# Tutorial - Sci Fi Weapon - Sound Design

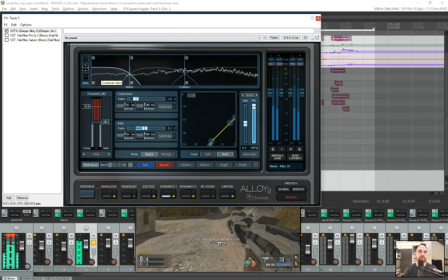744s
I didn't want it to be there that heavy. I just wanted it at the beginning of that asset.
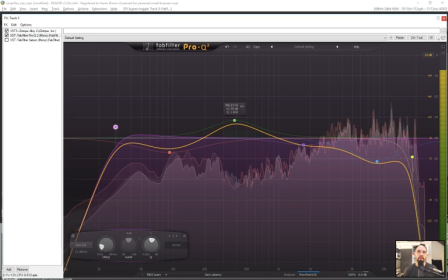753s
And you can automate that in and out if you really want to adjust it. Pushed a little of that kind of mid-clack.
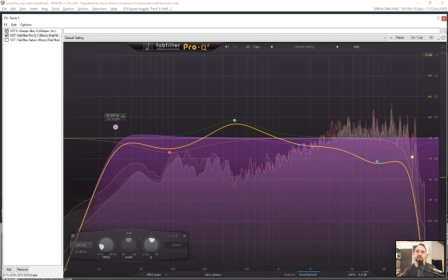761s
Reduced some of the lows and boosted some of the lows to get rid of this kind of overly tubby kind of low. And again, reduced highs and did a high
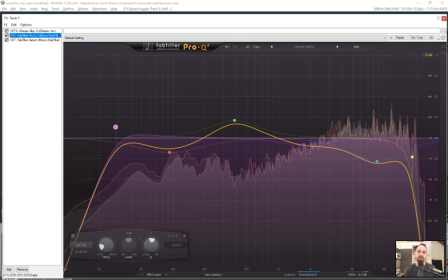776s
high cut low pass to get rid of some of that too close to it sound, to actually place it in the scene.
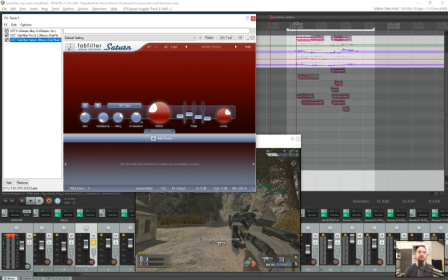784s
Then Saturn, which does the best job at pulling things forward and reducing a little room tone, making things sound modern. And very close in the mix.
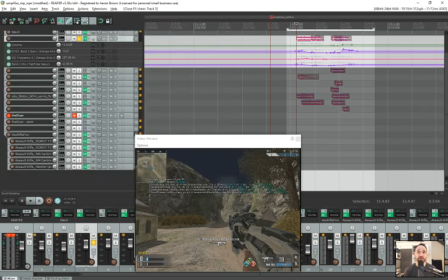797s
Granted, the volume's not level balanced and this and that, but I assure you, it does a great job at taking sounds and making them closer.
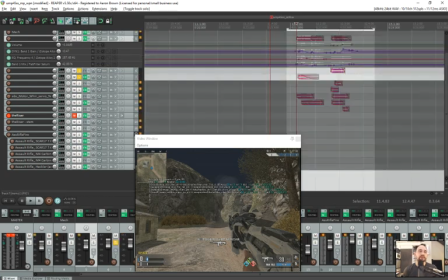807s
And I'm automating certain parameters throughout to increase low end and adjust the Saturn mix so certain parts are more aggressive. Then we have some servos. And that's just process pitch servos.
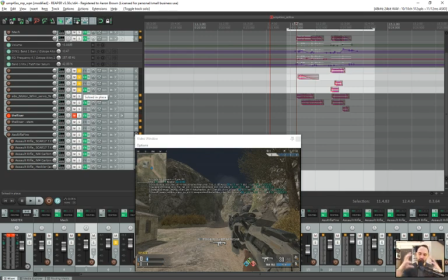825s
This is for the main part of the gun, opening and closing, the bigger part, not the small.
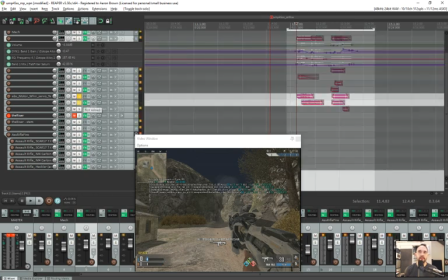840s
So that's some of the smaller mechanics of it. Then we have the very teeny part of the gun. And that's the telescope I recorded.
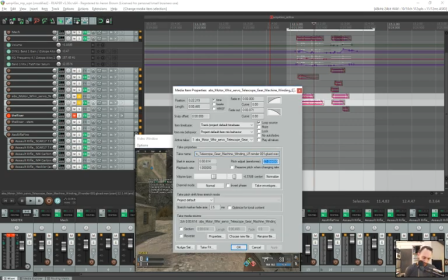854s
What's critical is that I pitched this one up 22 in a destructive pitch manner because the original sounds like this.
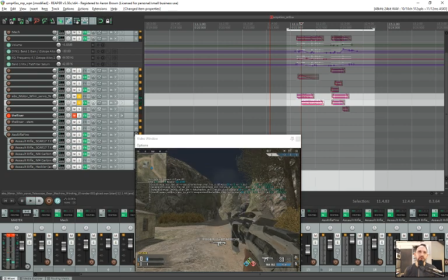864s
Which I thought was cool, but in the context of the gun,
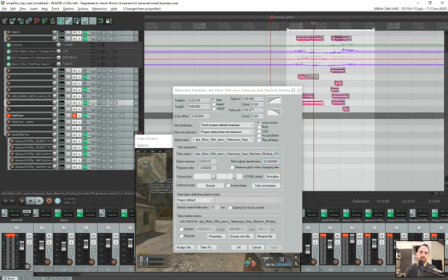868s
I didn't feel like it stood out enough, and I liked the sci-fi sort of glitchy artifact that the destructive 22 provided.
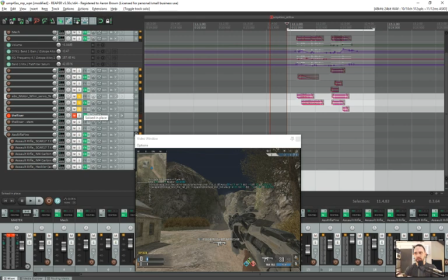876s
I also tried to focus on having the mid of the gun and the front of the gun having different tonalities to stand out and not be cluttered. That way the main focus is mid pitch, small pitch, and starting small, ending small.
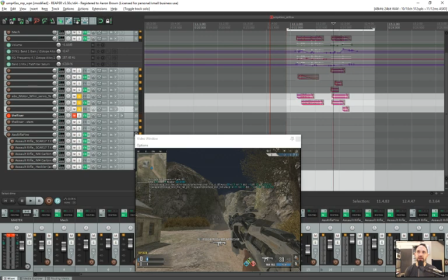894s
Now that bad edit there in isolation sounds bad, but it sounds better in context because look at this movement. It does shoot right up. And I actually like the bad edit there. So not all fades are good edits, and not all bad edits are actually bad.
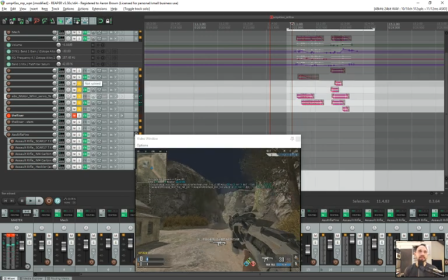914s
So let's hear those elements.
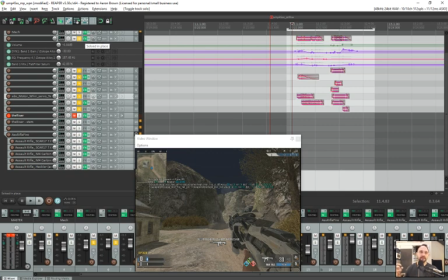920s
All together, you have a weight of a gun. You have a nice thick but not too tubby low end, so it doesn't sound bigger than it is. You have servos for each piece of the gun. You have a clear tonal focus and not a cluttered spectrum.
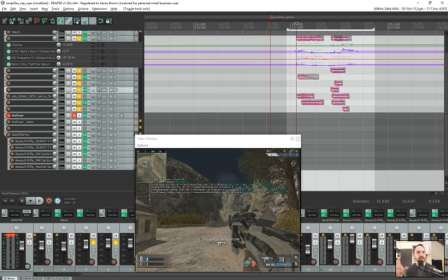938s
You know, I had a lot more sounds in here before and I kept cutting them out because it just was too much. You could get every movement here and then it's a mess, sonic mess. So I picked the clear tonal aspects I liked and this is it. And you'll notice the beginning and the end have that nice small piece focus.
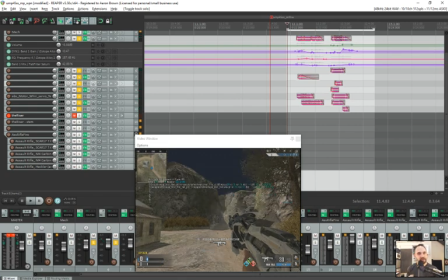960s
That gives a focus to the front of the gun where the player's looking. So that is a Call of Duty weapon sound design session with some notes. I hope you got something out of that, learned some processes, and it's useful for you.